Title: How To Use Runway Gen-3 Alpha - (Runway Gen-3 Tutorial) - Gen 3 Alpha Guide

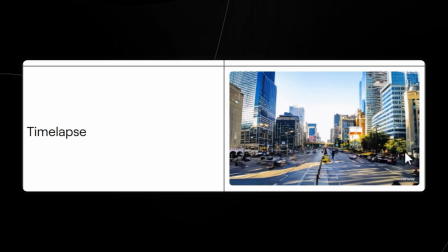Here we have the time-lapse.
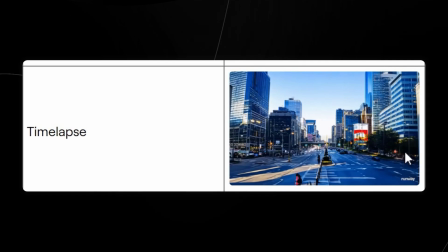Time-lapse compiles images taken over a long period into a short sequence, showing the gradual changes quickly like a sunset or a cityscape.
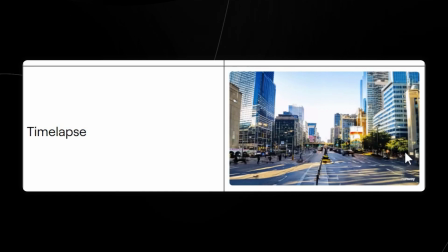This is useful for nature documentaries, urban growth, and showing the passage of time.
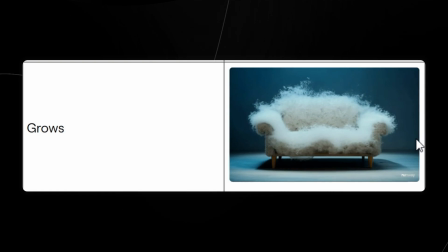Now let's look at how movement types can actually change things.
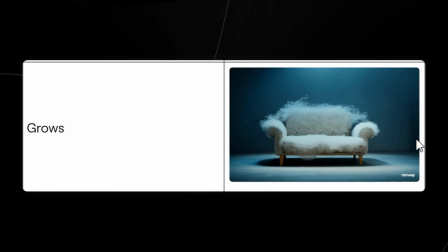Grows is where the subject expands inside, symbolizing the growth or increasing importance.
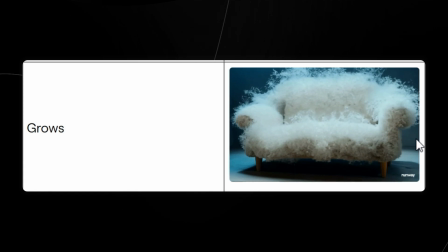This is useful for visualizing ideas, growth, and emphasis.
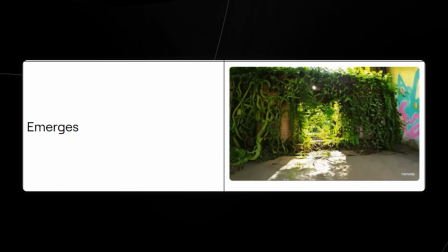Here we have emerges. The subject gradually appears from the background, suggesting revelation or discovery.
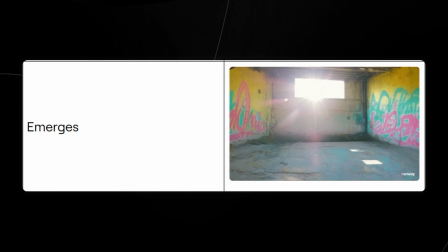This is useful for introducing new elements, surprise reveals, and discovery themes.
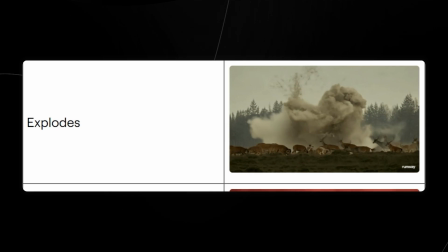Here we have explodes. The subject bursts apart energetically, often used for dramatic or impactful scenes.
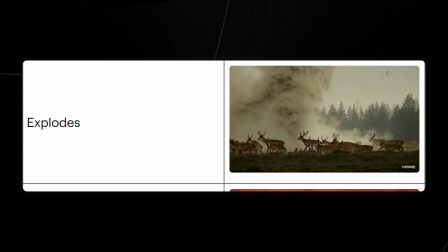This is useful for action scenes, dramatic effects, and sudden changes. Here we have ascends.
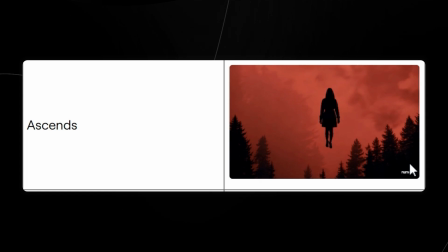The subject moves upwards, conveying elevation, success, or transcendence.
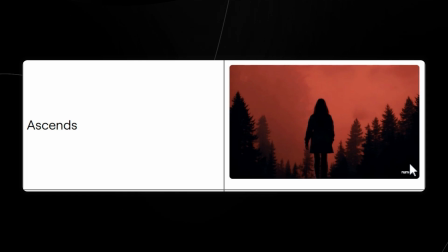This is useful for inspirational movements, achieving goals, and uplifting themes, although in this case, it seems a bit eerie.
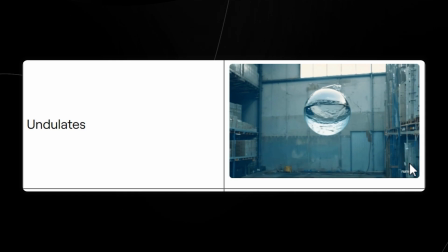Undulates. This is where the subject moves in a wave-like pattern, creating a rhythmic and flowing effect.
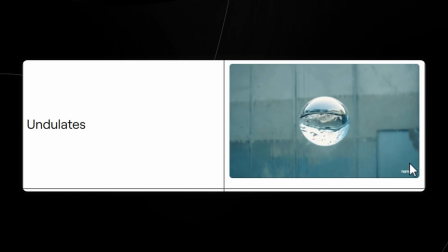This is useful for abstract visuals, natural movements, and creating a calming effect. This is where we have warps. The subject distorts in shapes, often used to convey a sense of surrealism or transformation.
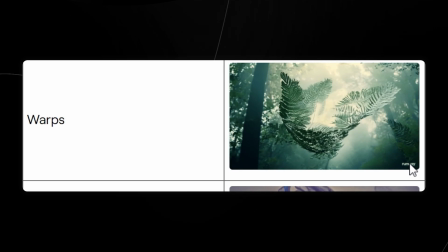This is useful for sci-fi themes, dream sequences, or surreal visuals. Here we have transforms. The subject changes from one form to another, which symbolizes metamorphosis or evolution.
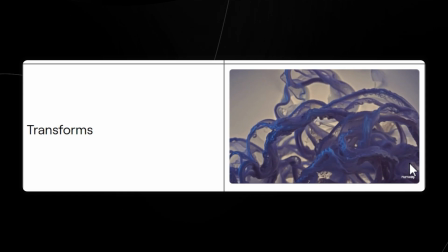This is useful for character development, narrative progression, and showcasing change. Here we have ripples.
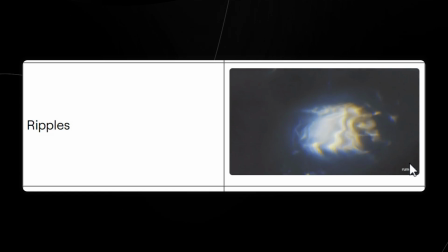This is where the subject moves in concentric waves, like a drop in water, suggesting spreading influence or impact. This is useful for spreading ideas, impact visuals, and thematic elements.
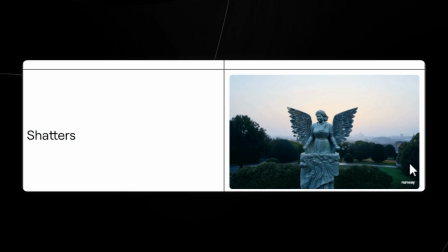Here we have shatters. The subject breaks into pieces, indicating destruction or sudden change.
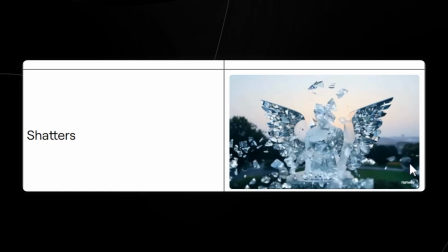This is useful for dramatic events, conflict scenes, and impactful moments. Here we have unfolds.
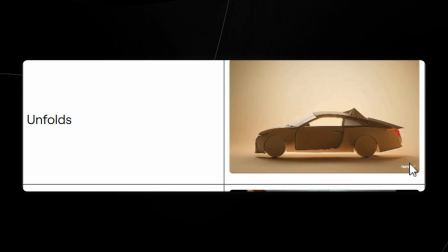The subject opens up or spreads out, often used to reveal new information or aspects.
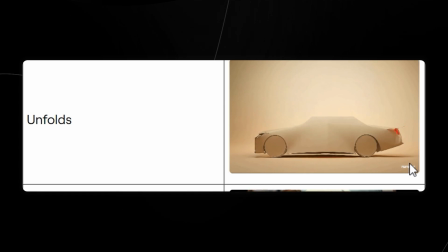This is really useful for reveals, storytelling, and gradual introduction.
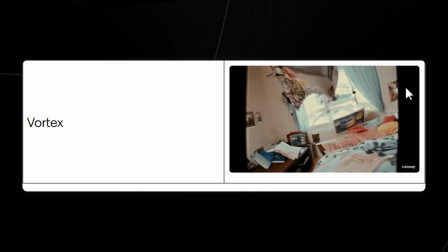Here we have vortex, and this is where the subject spirals inwards or outwards and creates a dynamic, intense visual effect.
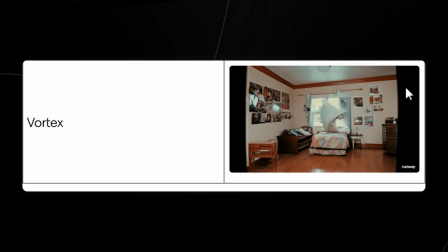This is particularly useful for intense scenes, chaotic moments, and dynamic visuals.
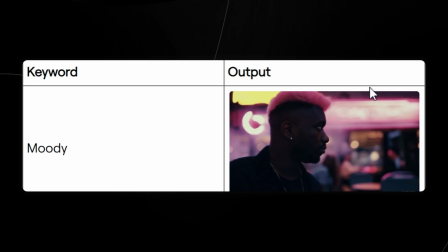Now let's look at some of these styles and aesthetics that you can use to set your scene.
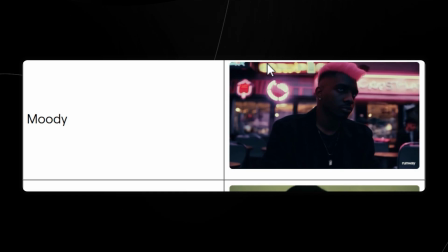Of course, we have moody, a style that uses low-key lighting and deep shadows to create a somber or intense atmosphere.
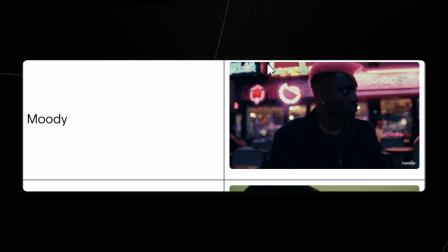This is useful for drama, horror, and emotional scene. Here we have cinematic.
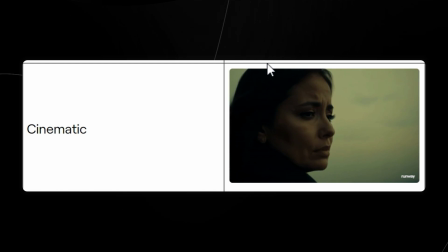This is where cinematic style mimics the look of high-quality films with dramatic lighting, widescreen framing, and a polished finish.
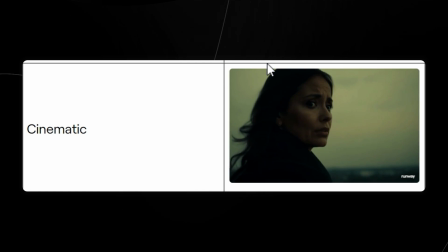Use these for high production value, storytelling, and creating immersive experiences.
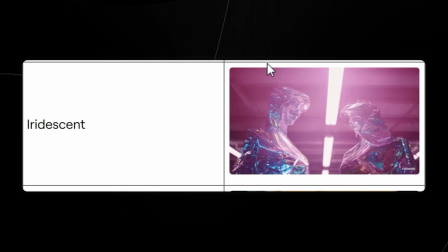Here we have iridescent. Iridescent aesthetics feature shimmering colors that change with the angle of view, adding a magical or surreal quality.
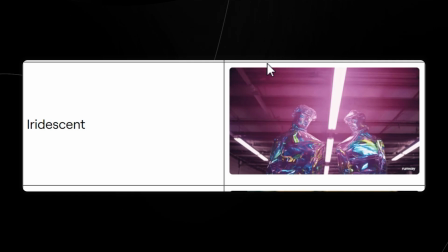This is useful for surreal fantasy scenes, magical effects, and surreal visuals.
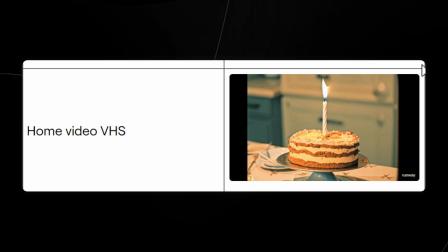Home video VHS. This style mimics the look of old VHS recordings with grainy footage with low resolution and have a nostalgic feel. This is useful for nostalgia, retro themes, and personal storytelling. Glitchcore.
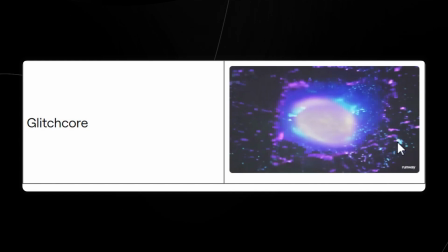Glitchcore aesthetics use digital errors and artifacts like pixelation, color distortion, and frame skipping to create a chaotic and edgy look. This is useful for edgy themes, digital art, and avant-garde projects.
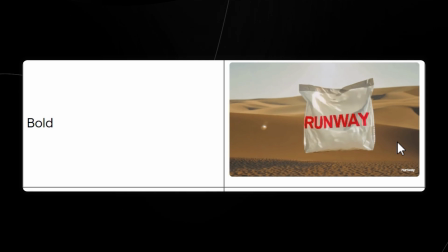Now let's take a look at some of the text styles that Runway has, and it truly does excel in this area. If we take a look at bold, this text is thick and it is strong and it emphasizes important words or phrases. Use these for headlines, emphasis, and making certain statements. Graffiti.
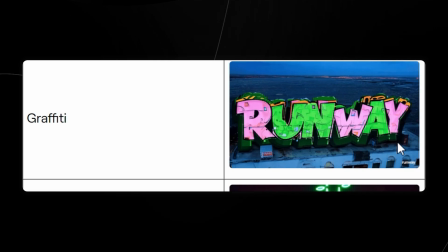Graffiti text mimics the look of street art with expressive, often colorful lettering that adds a rebellious urban vibe.
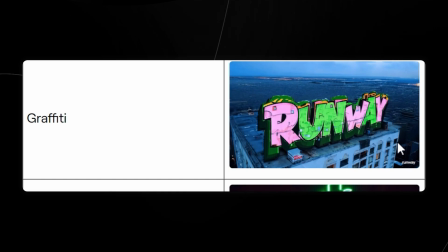Use these for urban themes, useful projects, and street culture. Neon. Neon text looks like glowing signs, often used for vibrant, retro, or nightlife aesthetic.
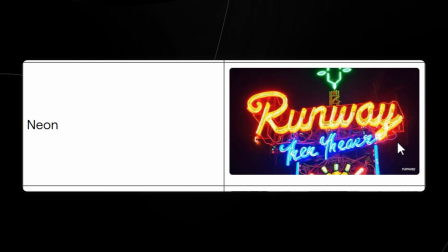This is useful for nightlife scenes, retro themes, and eye-catching visuals. This is varsity text.